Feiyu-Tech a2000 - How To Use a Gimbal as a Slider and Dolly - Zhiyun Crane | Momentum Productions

What's going on guys, Josh here from Momento Productions and today I'm here with the Feiyu Tech A2000 gimbal. In today's video I'm going to be showing you how to use your gimbal as a dolly or a slider. Now just because I'm using the Feiyu Tech A2000 for this video, that doesn't mean that you can't use any other brand. You can definitely apply this technique to any stabilizer you wish. So in this video we're going to be covering three basic dolly and sliding moves.
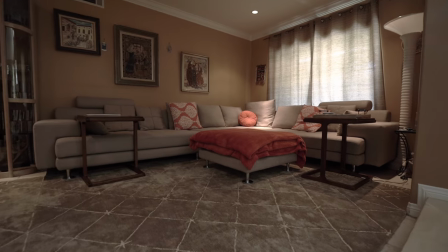The first move incorporates more of that dolly action, so we're going to see a lot more travel compared to the other two shots in this video. The other two shots don't really have that many steps, so please pay attention to how I use my legs and my hands to get the most stable shot possible. And I'm comparing this to a dolly because with the right technique you can actually use your gimbal as a real dolly. You can get almost exactly the same results.
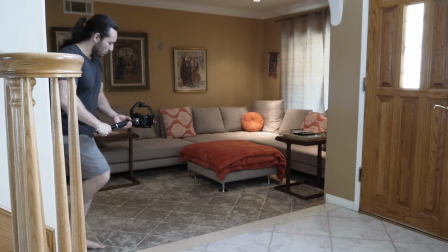Now pay close attention to my foot placement, how my knees are bent and how my body is rolled up like a ball. If you click on this video here, you'll see how I use a similar technique when I'm running with a gimbal.
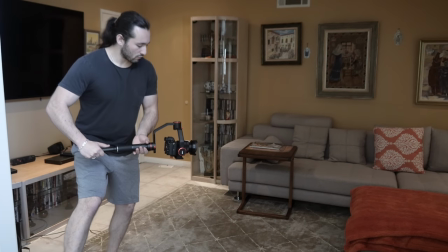Why do I use this technique? Well, it allows me to incorporate more stability in my shots.
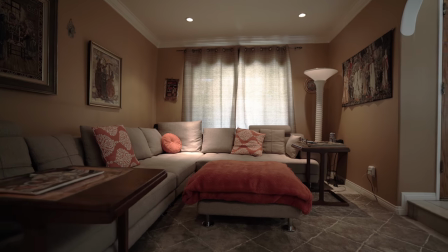You roll yourself up like a ball and you become more sturdy and stable.
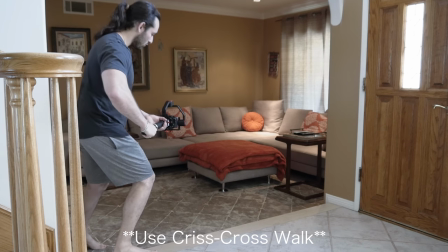Now as you dolly in, you are taking tiny footsteps and you're keeping your knees bent and you're using the heel-to-toe technique.
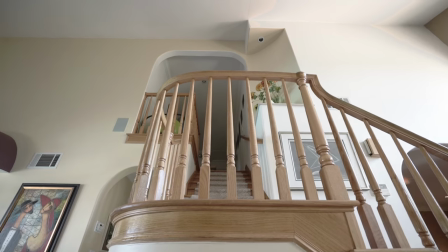This will guarantee you stable and accurate shots. Now this next shot is pretty unique and I'll tell you why. Because we're kind of shooting at a low angle going up.
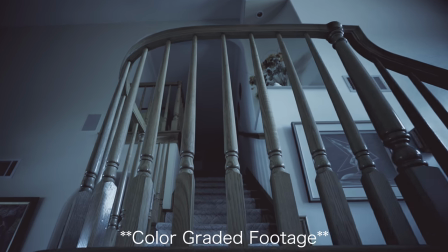This is specifically great for horror or suspense films because we have that weird wide angle, low angle type shot and it's going up into a mysterious area. So with the right color grading you can actually make this look like a horror shot. So how do I perform this technique?
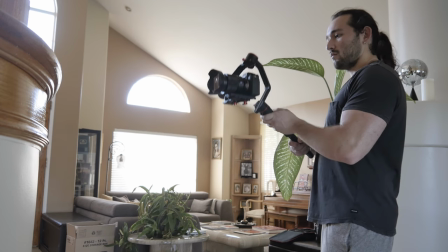Again, knees are slightly bent, elbows are slightly bent, elbows are to my sides, and I put the gimbal into flashlight mode.
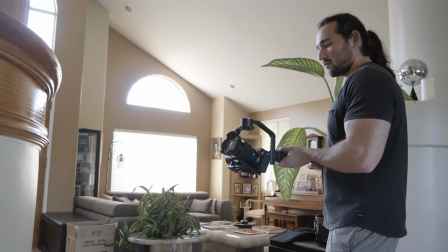As soon as I put the gimbal into flashlight mode, then I tilt up the camera using the joystick that's on the handle,
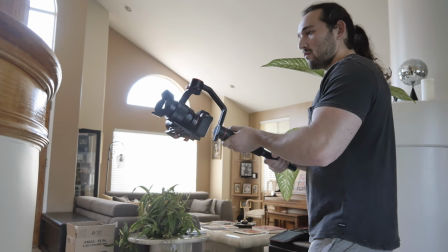and I'm able to get that nice low angle, wide angle type shot dollying in. Now in this shot I'm not taking any steps at all. I'm doing one easy move with my shoulders, with my elbows, I'm just kind of leaning in.
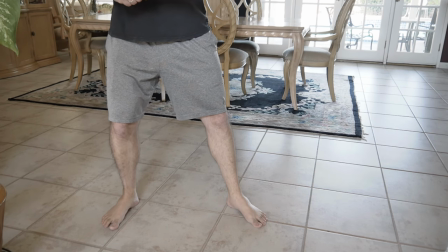Take a look at my legs and how I'm using my legs to change my distribution of weight between one and the other. And this is how you're gonna get that nice lean in and lean out effect.
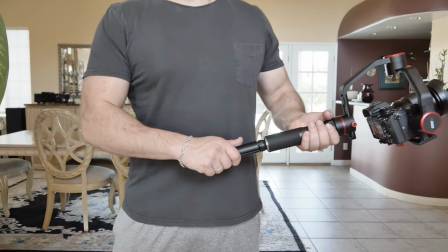Now I don't know if you can tell in this shot but I'm actually lifting up my elbows and shoulders as well just so I can get that scoop. I kind of scoop the camera. I start low and I scoop towards the stairs.
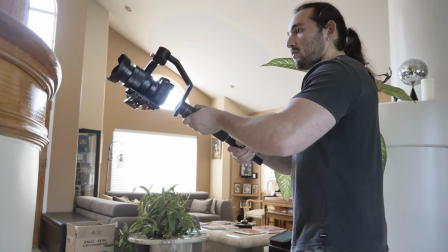I hope that makes sense, but that's the kind of movement I'm incorporating in this shot.
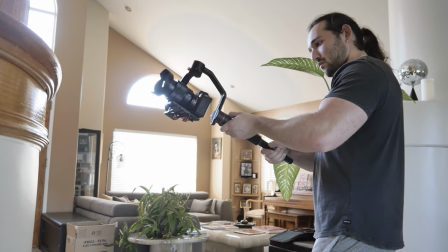And this gets you more fluidity, more movement in your footage, and it's, again, great for those horror shots. And also, I recommend doing this in full lock mode. On the Feiyutech A2000, all you have to do is press on this trigger here and your gimbal is completely locked. However, other gimbals enter lock mode differently so make sure you check out your gimbal's manual in order to better understand each mode and how to enter them. If you want to learn more about these kinds of lean-in and lean-out effects, click on this video here where I show you exactly how to do it with a glide cam. Our last and final shot incorporates our hip and I'll tell you how. For those of you who have a gimbal, I strongly recommend that you buy an extension tabletop tripod like this one here. I'm not a huge fan of the one that comes with the Feiyu Tech A2000 simply because it's plastic, it's small, and it's not that stable, especially with such a heavy setup like mine here. So with this per gear tabletop tripod,
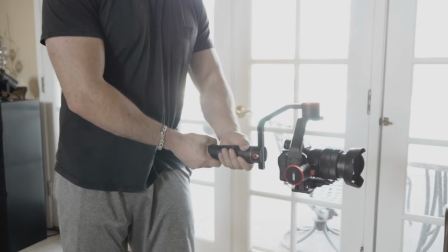I'm able to press it against my hip or my waist and And I'm able to get that nice stable shot,
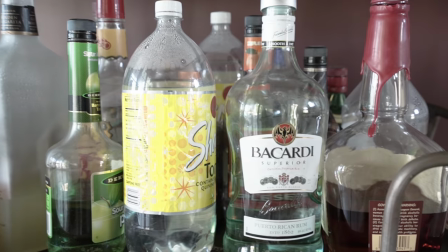especially when I'm trying to incorporate a sliding move. You have to be very accurate.